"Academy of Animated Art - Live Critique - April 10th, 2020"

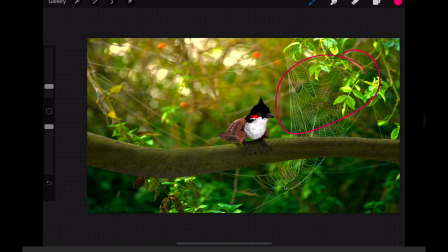(16:44)
But I wouldn't expect to see this stuff in focus. Like that feels like it's definitely behind the branch. I mean, if you're shooting this with a telephoto lens, and like even if you got like about this close on the bird,
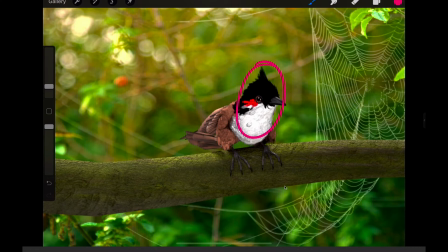(16:56)
there would be a chance that you'd have to you couldn't get the front and the back half of the bird to be in focus, right? Like that's a pretty shallow depth of field.
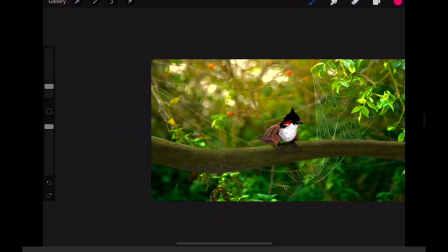(17:04)
So I would just keep the value of it the same, but bring the depth of it a little closer to the camera. Yeah, and I think you're off to a good start on that one.
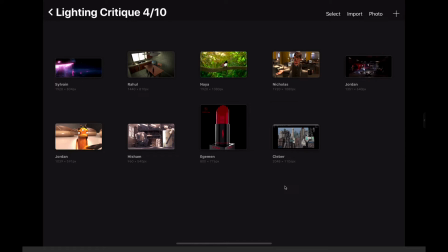(17:19)
A couple others that were submitted. Go ahead and get into Rahul's here. So in Rahul's, we can see. Let's see. Let's get into it here. So I want to start with the positive. I do like that what we're seeing or not seeing really out of the window. One of the trickiest parts about balancing these interior-exterior sets is getting that balance of how bright it is outside with how dark it is inside, or how light it is inside, I should say. And I think that you're doing a good job of a room that doesn't really have a light source. You would need to expose up about that level in order to see the interior there. So for that, I will say that you're doing a good job. Some areas of improvement. The first thing I noticed right off the bat was this wall.
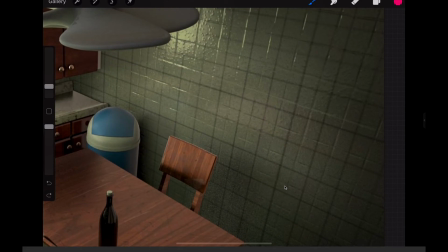(18:13)
So we've got the bump or displacement that you're using is not lining up with the tile itself.
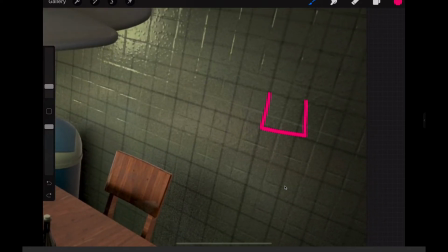(18:20)
So I see a tile square here, and then I see a bump of that square here.
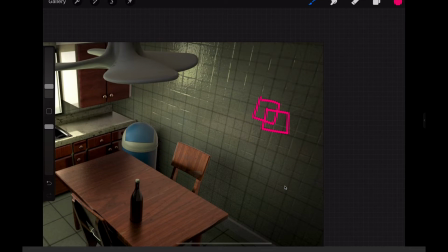(18:27)
I also, if I'm like reading this line, you can see it's very close there, and as it goes down here, it gets further away. So you really want to watch out for that.
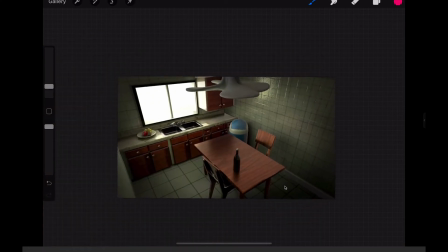(18:42)
And then some other things here. So the other things that I was seeing about this were a few things. Okay, so when I was looking at this overall, the biggest thing I wasn't seeing was a sense of
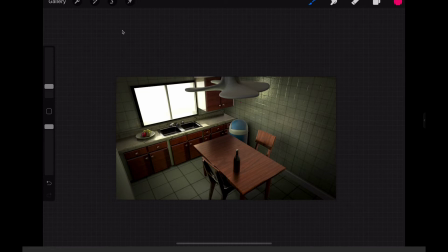(19:02)
kind of like the mood and the directing the viewer's eye. So it all feels very sterile to me. It just feels like we're just lighting a room. We're not trying to tell a story. We're not trying to create a mood in our audience. We're not trying to really get them to look at anything particular in the space.
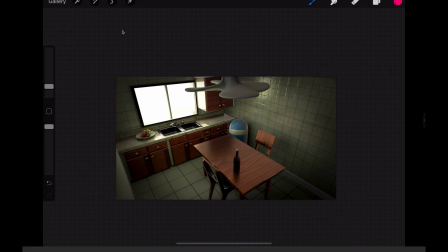(19:20)
And that's a real missed opportunity. Oh, another thing about this wall was watch out,
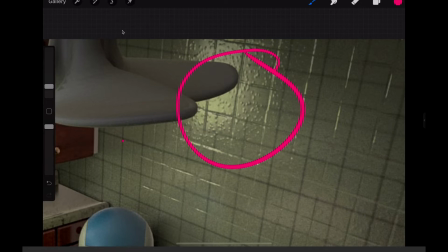(19:26)
like this bump is really large for the scale, and it makes the room feel a little bit miniature. And it's also like, I'm not quite sure what that bump is meant to replicate. It just is tactile for tactile sake.
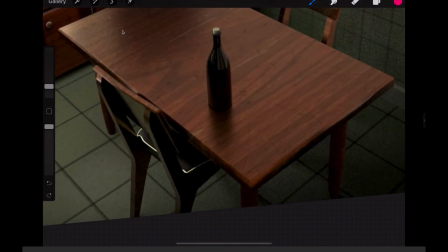(19:40)
And then the other one is just this like bright line on this cushion there.
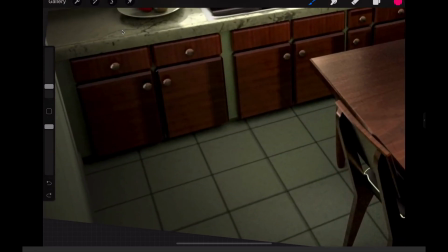(19:45)
It's very, very bright. Oh, last one. And then on these cabinets here, I'm getting like this same dark shape. kind of repeated. Watch out for that. And then on these cabinets here,
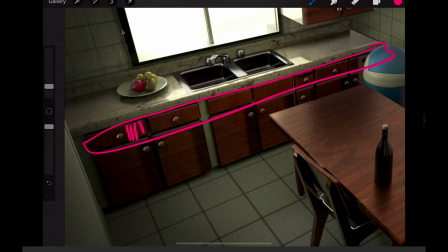(20:02)
on these drawers, you can see that the wood grain is vertical. This is just me nerding out. For those, the wood grain would actually be horizontal. So just something to be aware of there. But yeah, in terms of directing the viewer's eye, getting us to focus on the scene, I feel like I don't really know where to look.
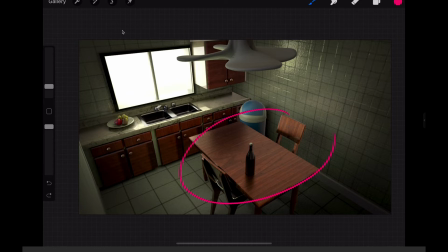(20:23)
Like, I don't know what I'm supposed to be looking at. So if it's like, if you're trying to tell a story of like a couple that just broke up and there's like this remnants of this wine bottle, let's really get the focus in on this area here. Let's create more vignetting, really kind of, brighten up this area, really kind of sell that space. In terms of the mood, like, is this a warm kitchen? Like, this definitely doesn't feel like a kitchen that people live in. There's nothing really on the counters. There's no toasters. There's no appliances. There's no dirty dishes. Everything's very kind of pristine. This reflection of this counter it almost feels like there's a plastic sheen over everything. It's like this kitchen's never ever been used. And then like this fruit feels plastic to me. Like there's no subsurface to it. It's very specular. So there's something like, and you can play off of that. I mean, you can play off this whole idea of a very cold, weird, sinister kitchen because we have this weird camera angle up in the corner. It's like a security camera. We're actually seeing on top of the fan. And also I want to point out this too. It doesn't feel like there's a ceiling on this set because I can see a lot of light here on top. And what I would expect is there's not a lot of room here between the ceiling and the fan itself, so I'd expect there to be like a rim there and then all of this to be very dark.
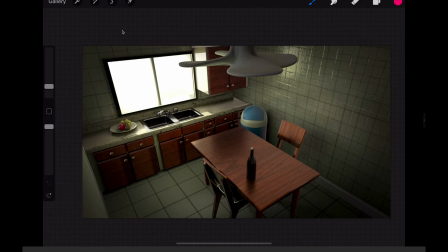(21:49)
So just another thought there. So I'd really like to see you kind of dial in. Like, what story do you want to tell? What do you really want to get out of this scene? And push it a little bit further because you have some good basis here. You have a good start. It's just I really want to, like, if I saw this on a demo reel, I'd be like, okay, that's fine.
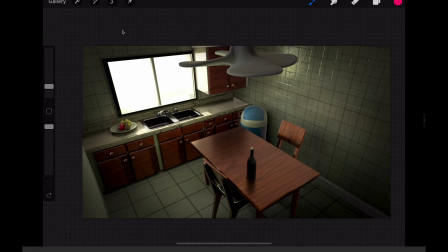(22:08)
And then like there's not that much technically wrong with it. It's just not. I wouldn't hire someone to do this for a movie because it's not selling it quite enough.
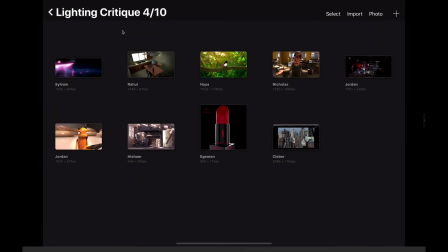(22:20)
But you're getting there, so I think you're on the right path. So we'll talk about Jordan's submissions next. So Jordan has 2 of them here. So we've got this scene.
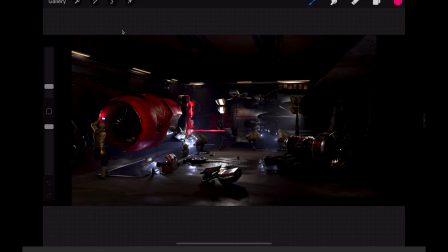(22:34)
It's a bunch of mechanics. I think it's again a really great start, but I think there are some missed opportunities here. So I'm looking at this and there's a lot going on, tons of light in here. There's and even when they're not light sources, there's like little specks bouncing up here, like little bright areas that my eye kind of pings around to.
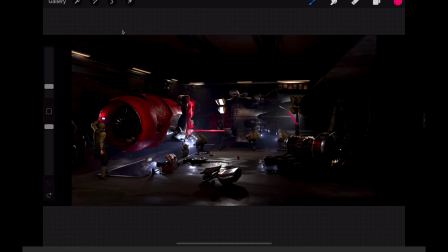(22:53)
And I think the story that we're trying to tell is really focusing in on these kind of 4 areas, right? These 4 groups or individuals that are working. And it may even just be these 3. Like, I'll let you decide that.
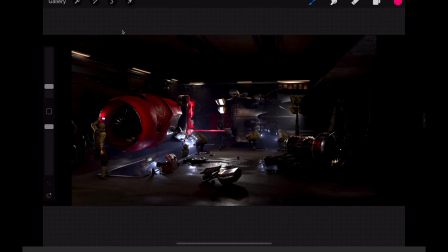(23:07)
But the way that we want to do this is, if that's the case, and if I'm reading that right, the way that we want to do is we really want to push that. And we want to push that by making those the main pockets of light that center our focus. So I would turn off this light and allow some of this center area to go a little bit darker.
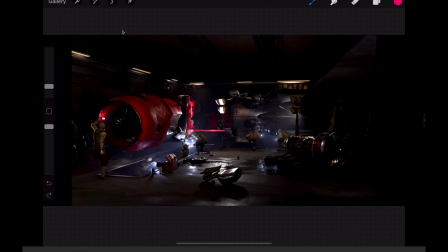(23:27)
And I would also really focus on the color. So right now the lights are fairly neutral. Like, these are pretty cool. And you can play that up by making these lights much warmer and make the room feel a little bit warmer overall,
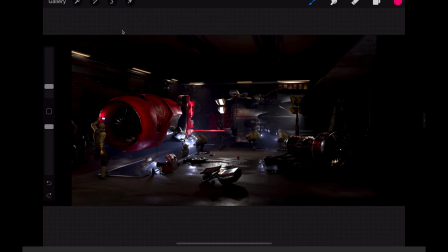(23:42)
and then allow these cool punches to pop through. Additionally, these look more like fluorescent lights. So if it was me, I would consider making those more greenish and make it feel more laboratory-ish.
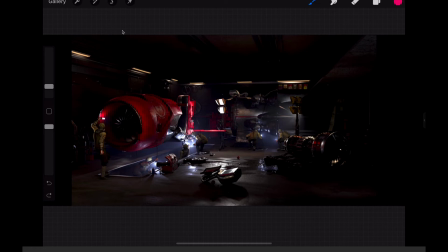(23:57)
And then either allow these lights to stay this kind of cool blue color or allow them to get warm like tungsten light and really create some warm pockets in there to make things pop. In terms of the light value, I think we've got some room to play with there. So I really like what we're seeing here.
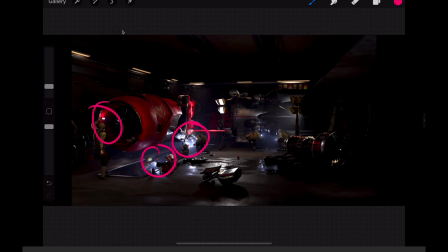(24:16)
I like this haze here. This one feels too dim. And again, that just depends on how much you want to play it up. If, because it's bright here, but I'm not seeing it really anywhere on him. You can push that a little bit more the same way that I would see it here. But overall, I think this is got a lot of detail.
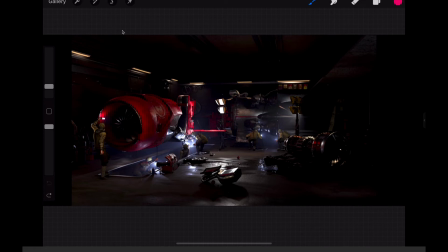(24:36)
There's a lot of good shader work that's going on in there. I just think we can create some stronger pockets of light and really kind of focus things in.
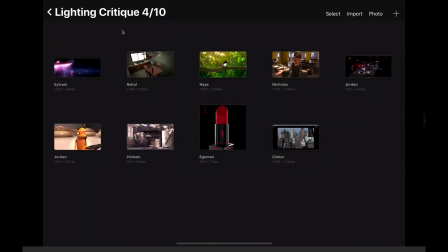(24:43)
So that would be my advice there for your shot here.
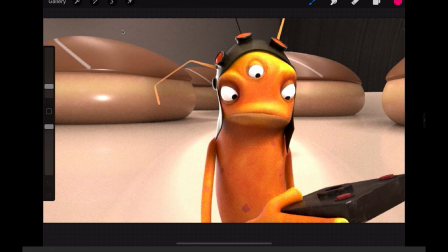(24:48)
So I got some more clarity on this in the in the live session. So I thought this was like on a spaceship because that's the other image that I saw.